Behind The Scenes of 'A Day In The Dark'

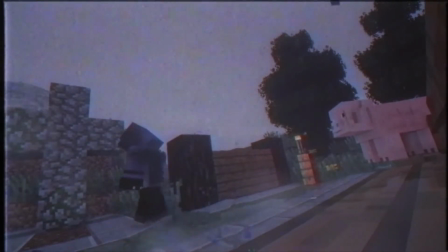4:04 The funeral was really nice because all the sound effects and the visual effects really came together. We found a little mountain spot and we added in the gravestone and put all the pieces together in the stairs, and we, of course, and most importantly, we got Mr. Pig, which really adds to the scene.
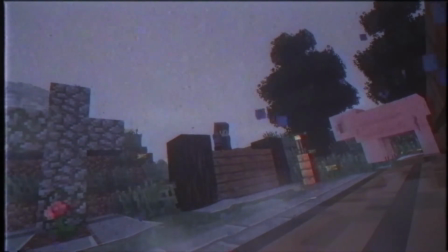4:22 Yeah, keep in mind that this story is literally made up as we go, so we had no idea at the time what we were doing. We were just improvising and just going with it.
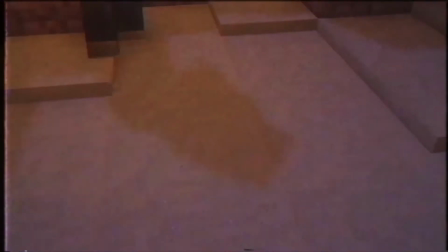4:36 Coming up on the creeper scene, this continuous scene took 6 agonizing hours to produce.
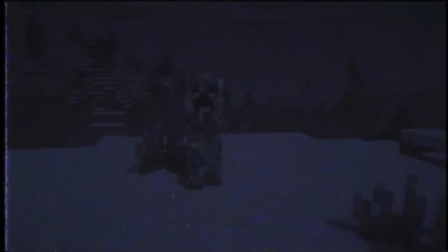4:43 6 hours. And it took 6 hours too long. So we wanted the creeper to go in a very specific direction, so what we ended up doing is we placed barriers around the mountain, so it would exactly follow us, and that worked out well for the most part, but that ties in with our AI problem.
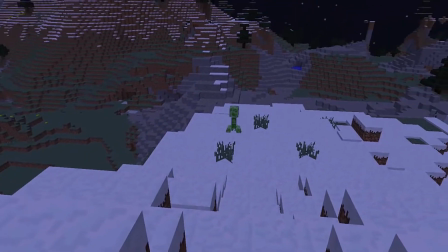5:02 The creeper, like, dozens of times would just run around and go in different directions. That is the main reason why it took 6 hours to make. Now, coming up on the lightning scene,
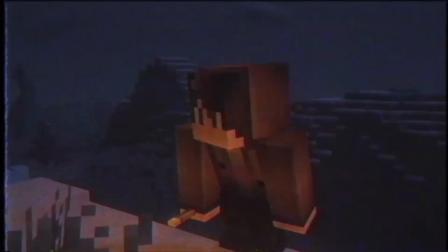5:15 the lightning was a really challenging element to add in, and this scene has to be done in one take.
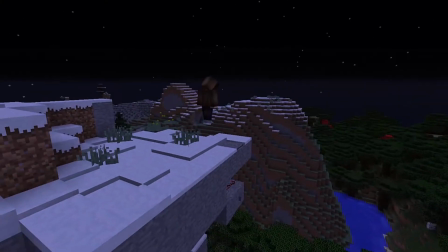5:22 So to time the lightning, we had a command block underneath us hooked up to a pressure plate that Ashton would step on, and that would summon a lightning bolt in the distance. So we had to get our choreography perfect and hoped that the coded algorithms of the creeper didn't mess it up. And the final result ends up being pretty cool.
What? No!
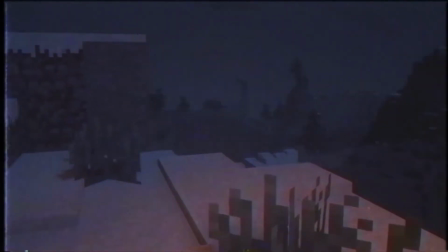5:45 Just do it!
It's so satisfying to see it all come together too. Alright, coming up on the blaze scene, we spent weeks figuring out how we were gonna do it. This was a very interesting scene to do.
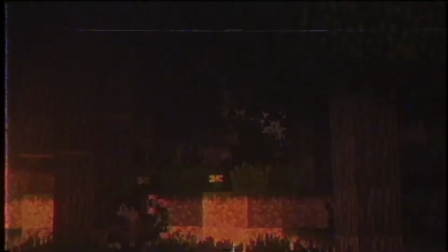6:03 So we wanted to encapture a giant fiery and bright blaze going around and zooming across a dark forest.
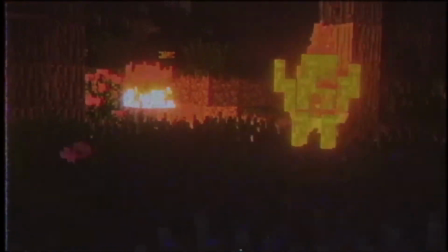6:12 And originally we planned just to keep AI to do that.
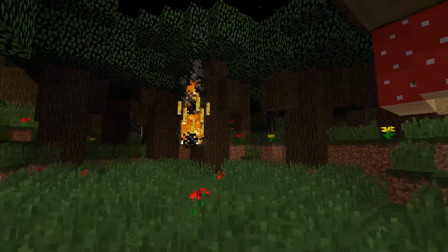6:16 But the problem with working with AI is not only can it be very unpredictable, but it can also not be as lively as you'd want and appreciate it to be.
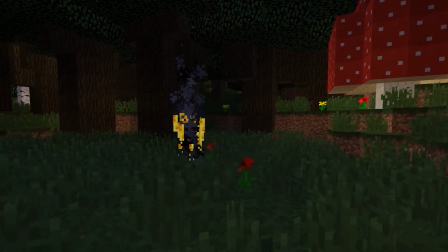6:24 And we also wanted as much control as we could get. So what we ended up doing was we got together a friend, and our friend had to mimic the blaze,
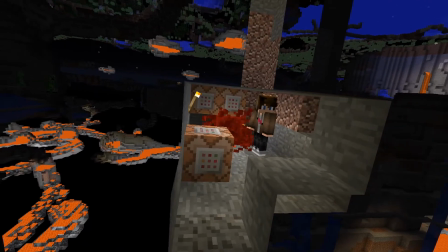6:34 so he would go invisible, and we used a string of commands set together to basically tell Minecraft,
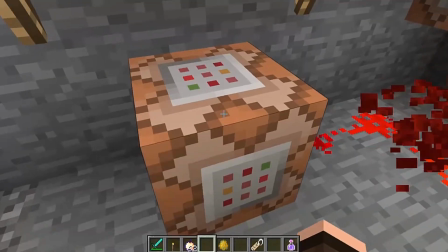6:39 hey, wherever our friend is at that time and place, we're going to want to teleport a blaze to that part.
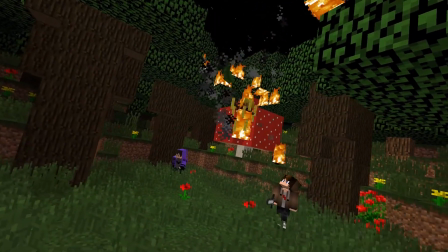6:45 That way, our friend could fly around the forest in any way he wants,
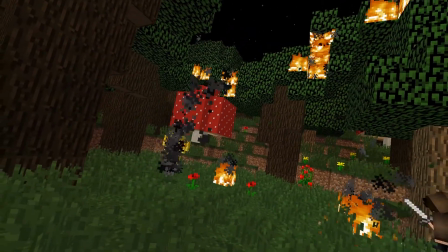6:49 and the blaze would immediately follow him, creating the illusion that the blaze has a mind of its own.
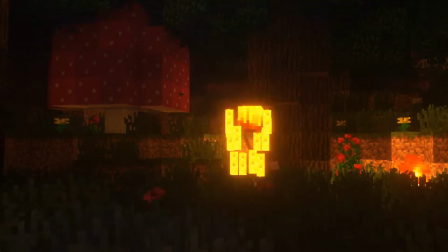6:54 But yeah, it worked out really well in the end. The blaze followed us, and it worked perfectly, and our friend really put on a great performance for the thing.
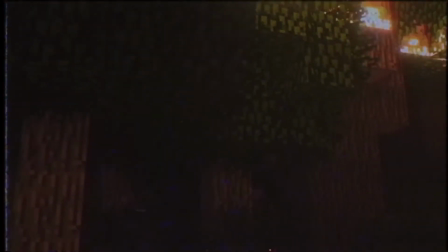7:04 The reason it works so well is because it's a very dark forest being lit up by blazing fire,
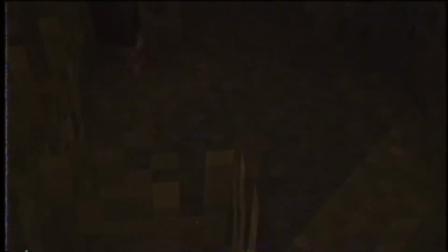7:11 and it really all comes together in a cinematic tone.
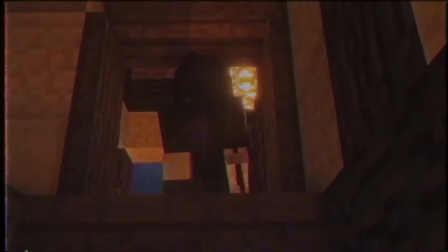7:18 Coming up on this final climax scene, this was done all in one take, all the way up. And by God, did it take a long time. So there were a few elements to the scene that we should probably break down.
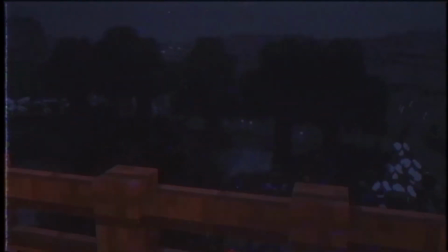7:32 First of all, the zombies moving all the way towards us. So naturally, you won't see hordes of zombies. Minecraft doesn't have any zombies that chase you after like 15 blocks. So that wouldn't work out, and it wouldn't create the vision that we had in mind. So what we ended up doing was, as soon as we walked into the house,
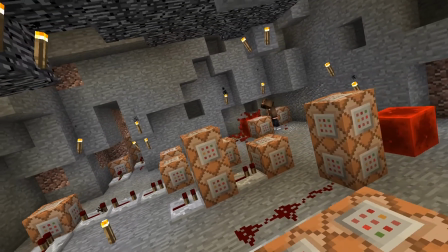7:50 a few command blocks would go off in a chain that would summon an invisible villager right below Alex.
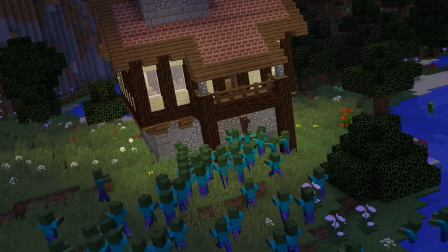7:57 And naturally, the zombies would be drawn to the villager, but not to Alex.
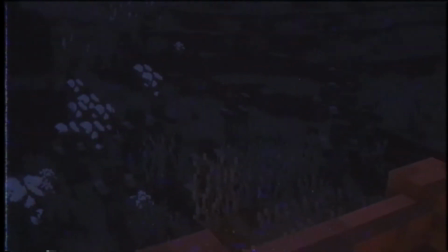8:01 So in that scene, you can see all the zombies running towards the house, when in reality, they're just going to the bottom of the house.
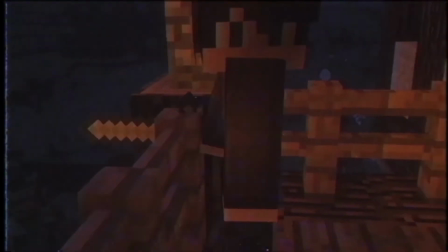8:08 We have that in two different areas.
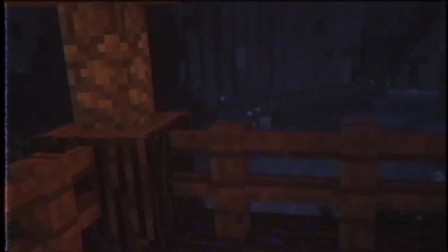8:11 First area, the first balcony, and we have it go on the second balcony, both timed. Yeah, and it took us days to set up the command chain in order to execute the certain events we wanted to happen.
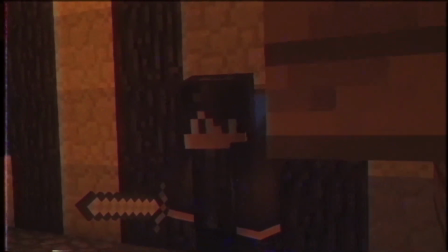8:25 So basically, we had a command string set up that typed in chat 5, 4, 3, 2, 1, and then boom.
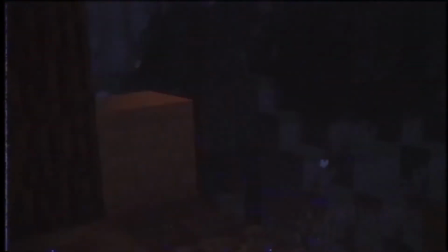8:32 And then an explosion would happen, zombies would be spawned, a villager would spawn above the house, so the zombies would start walking towards the house. Then the house would explode, and naturally the zombies would just be drawn into there and just go into there. And it worked out pretty well in the end. Now, I want to talk about the scene where we run up the stairs.
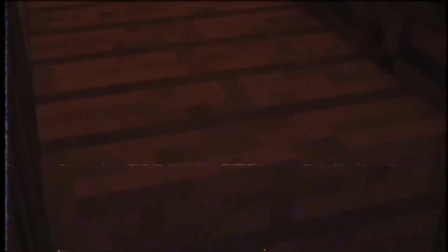8:53 So I wanted to create a shot where it felt like I was actually holding the camera and running up the stairs.
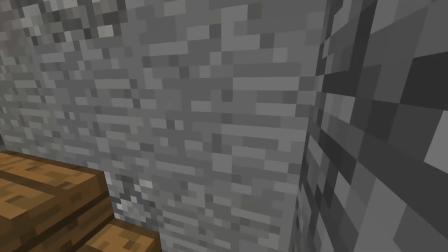8:59 And originally the footage looked really dull with just me running up the stairs with no extra elements. So to create the realistic look of running up the stairs, I decreased the field of view so it would show a portion of the screen.
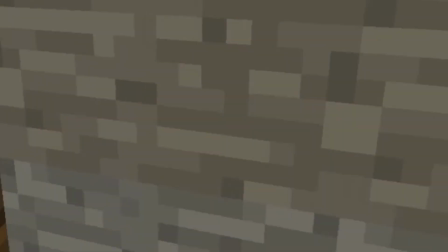9:15 And I also added tons of camera shake and the sounds of footsteps running up the stairs. And the final result ends up looking like a realistic shot of us running up the stairs.
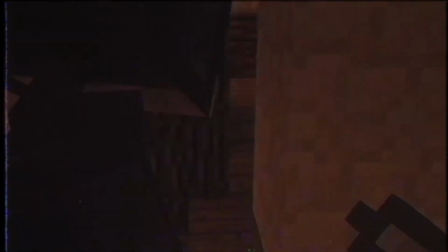9:25 One. We need to get off this roof.
Now, onto this last shot of the video.
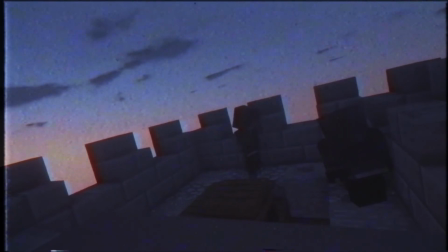9:39 We decided that we were going to finish up this video with a time loop, a paradox. The problem was is that we decided we wanted to have the time paradox to like 24 hours before the video got released.
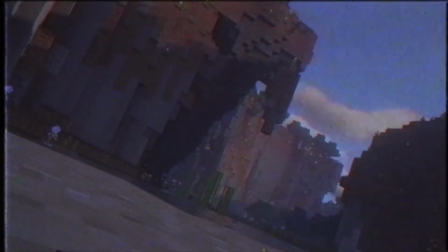9:53 We had no idea.
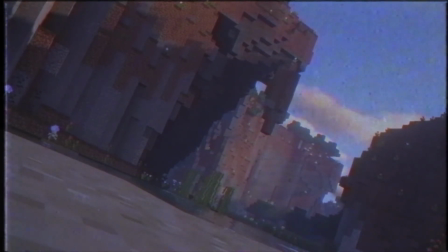9:55 It was a last minute kind of thing, but I think it was actually a really good job finishing it up. It added a really interesting spin to the whole thing. And that's been a short look at behind the scenes of Day in the Dark. We've been working on this project for just about 4 months now, and we're really happy it's been released now. And we hope to inspire people so that they can also create their own things. And then, yeah, guys, do whatever you want. It's not impossible. Yeah, this project really kept us going. It was something to look forward to, and we just created something we wanted to put out there for anyone to come across. So yeah, thanks for watching. Bye.